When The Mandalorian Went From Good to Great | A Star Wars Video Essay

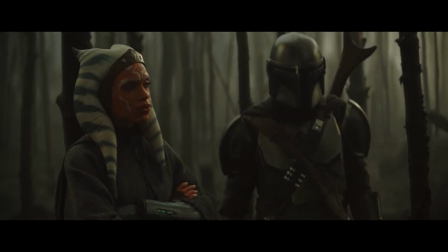[4:23]
Pedro Pascal has the grace to know that this episode is not about Mando, and is happy to step back and let Ahsoka's story take center stage. And we finally get some lightsabers.
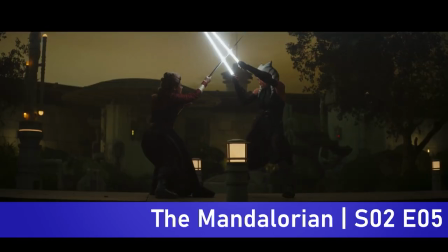[4:36] An elegant weapon, but a more civilized age.
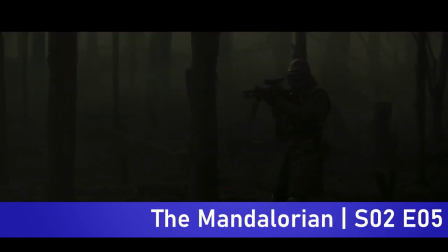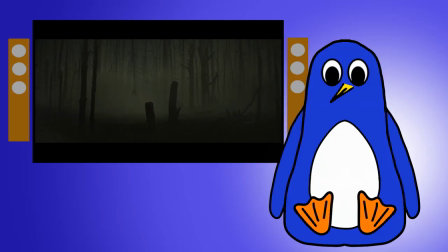[4:48]
But this isn't the episode that took The Mandalorian from good to great. The Jedi definitely got me paying attention again, but by design it was standalone.
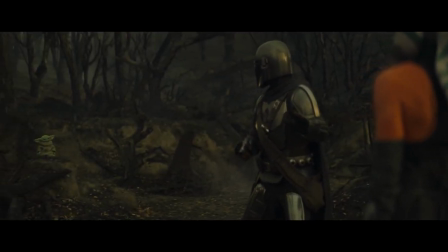[4:57]
It relied more on viewers being familiar with the Clone Wars and Rebels than the Mandalorian, and much of the backstory Ahsoka delivers is stuff the audience already knows.
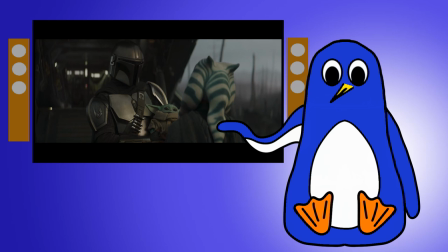[5:06]
The main arc has only really progressed by Mando learning more about the Jedi and being directed to the temple on Tython.
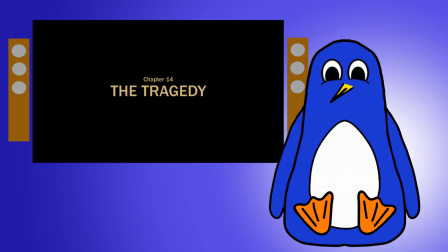[5:13]
But the next episode, the tragedy, is where it all changed for me. Let's look at why.
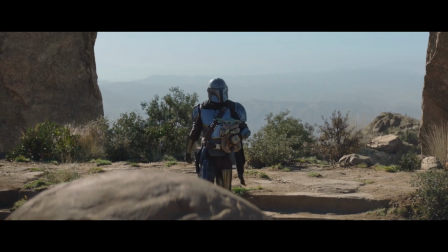[5:19]
First of all, it's basically one prolonged scene.
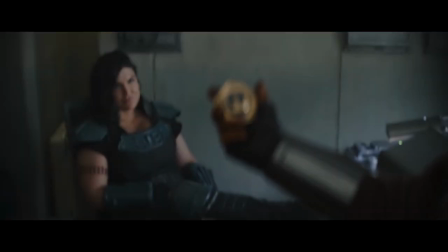[5:22]
There are no time jumps or location changes until the epilogue, which is fine because it's the start of another heist.
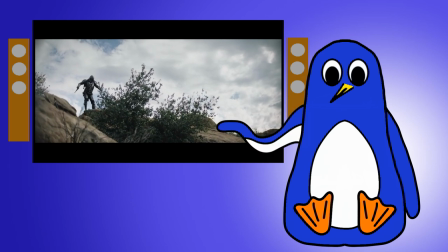[5:30]
For pretty much the whole episode, we're on the planet watching the story play out almost in real time.
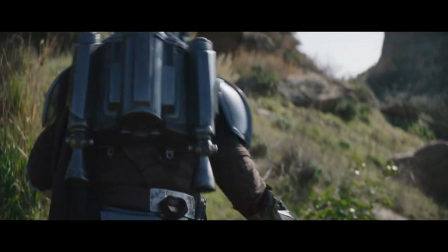[5:36]
The bright sunshine and greenery is a refreshing change from the gloomier early episodes.
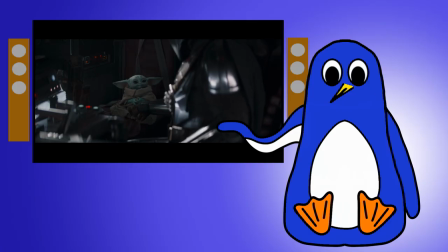[5:40]
It was actually the only episode they filmed on location because of its scope. So we start off with some character work between Mando and Grogu, then quickly move to the temple.
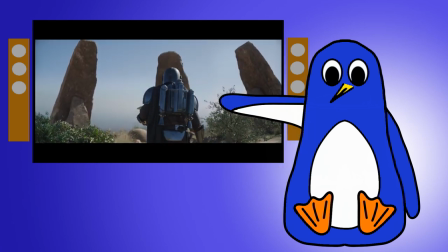[5:49]
From this moment on, the tension starts building.
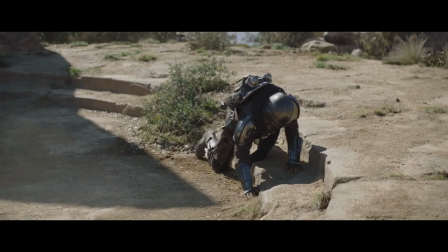[5:53]
Force shield from Grogu is an excellent device to keep the action centred on the temple and clearly establishes the geography of the rest of the scene.
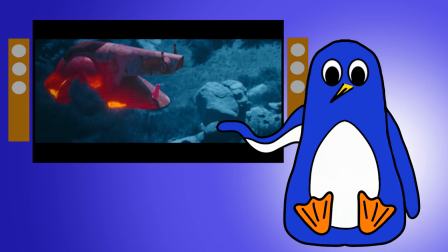[6:01]
Slave I appears, and we know who is in it before Mando, but will he be a threat or an ally?
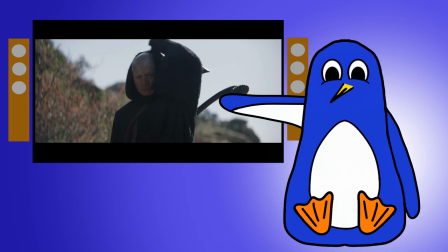[6:07]
I have to say it's just so awesome seeing Timuera Morrison back,
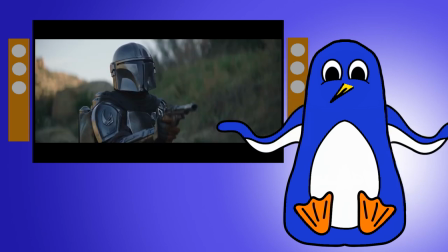[6:10]
even though speaking as a New Zealander, hearing a Kiwi accent in the Star Wars universe is always a bit jarring.
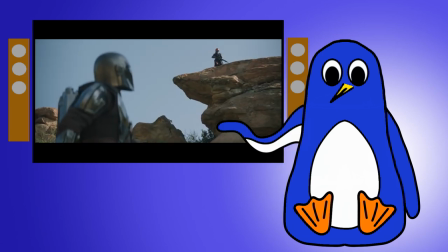[6:18]
Boba's scene with Mando clearly establishes the dynamic and the objectives of the characters, and cleverly takes Mando's jetpack out of the equation,
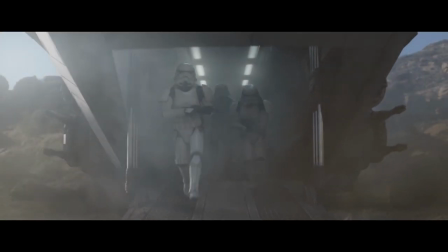[6:26]
before jumping right into what is hands down the best action sequence in the series yet.
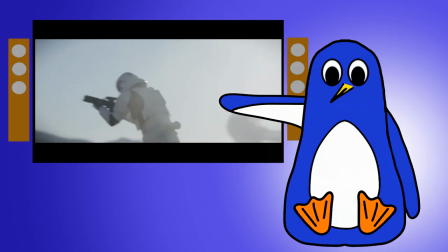[6:31]
What makes it so good is that the scene perfectly employs the most important storytelling device in action – reversals. What's a reversal? I'll let Shane Black explain. The guy's on the airplane. off the plane and the friend says oh my god that's bad it wasn't no that's that's good because he had a parachute well that's good well no that's bad because the parachute didn't open oh my god well that's terrible no no no that's good because he had a reserve chute oh well that's good no that's bad the reserve chute didn't open either every time you give something you take it away and you twist things constantly you oh my god they're safe oh they're not safe oh but they're gonna make it oh but they're not gonna make it and the more that you can do that throughout a story giving people a surprise and keeping them jumping and not knowing that they're safe to just sit back and expect what's coming next.
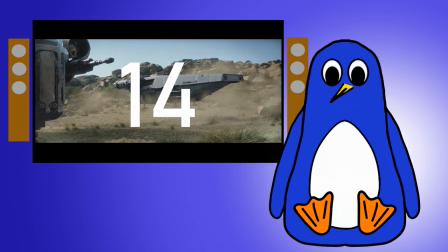[7:15]
In the tragedy, there are 14 reversals in a 10 minute sequence. The stormtroopers arrive, but the heroes can hold them off, but then they bring heavier weapons,
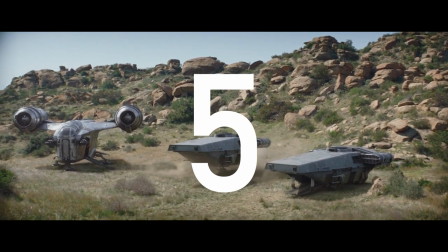[7:25]
then Fennec destroys them, but more stormtroopers arrive, but then Mando comes back, but then he and Fennec get surrounded,
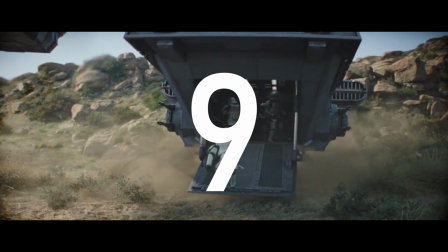[7:32]
but then Boba saves them, but then they escape, but Boba destroys their ship,
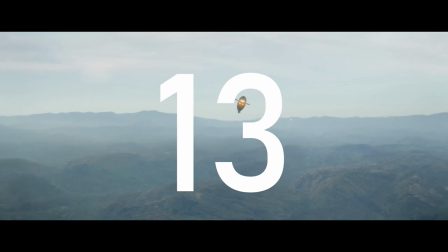[7:36]
but then the Razorcrest is destroyed and Grogu is captured, but Boba pursues them in Slave I, but Mando calls them off.
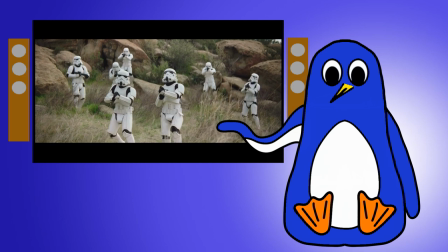[7:43]
Throughout the action the fortunes of the protagonists are constantly changing, and director Robert Rodriguez and cinematographer David Klein perfectly support the whole sequence with wide,
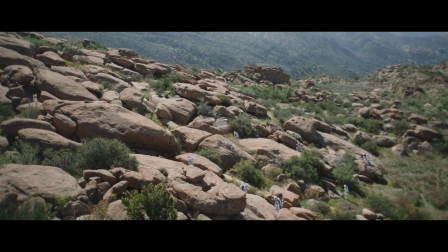[7:53]
steady shots that constantly establish the geography of the action,
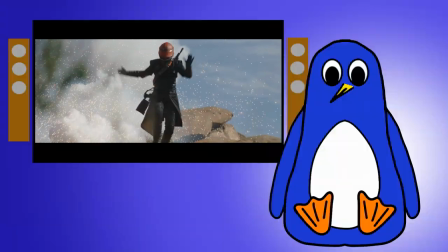[7:57]
and allow us to clearly see how each moment plays out. but the action and storytelling aren't the only things that make this episode great.
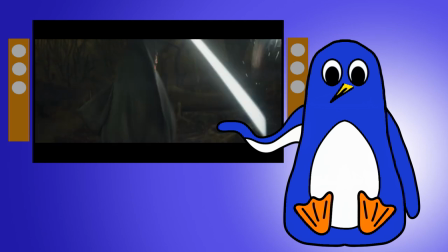[8:04]
You see, like the episode before it with Ahsoka, everyone here knows who the real Star is.
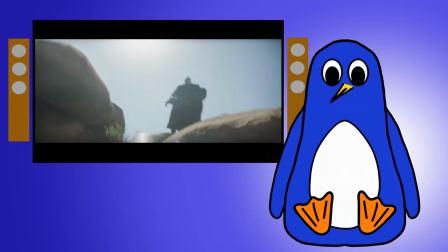[8:13]
Boba's scenes in this episode are quite simply the best Star Wars fight that doesn't involve a lightsaber.
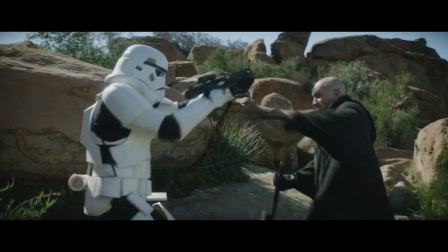[8:18]
Instead of the slightly unbelievable Chirrut Imwe in Rogue One, here we have Boba wielding his Gaddafi with absolute menace and strength,
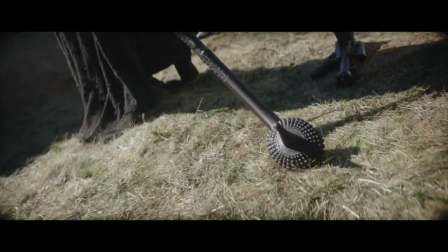[8:26]
shattering Stormtrooper helmets left and right and backed up by an epic performance from Tim that draws heavily on his Maori heritage.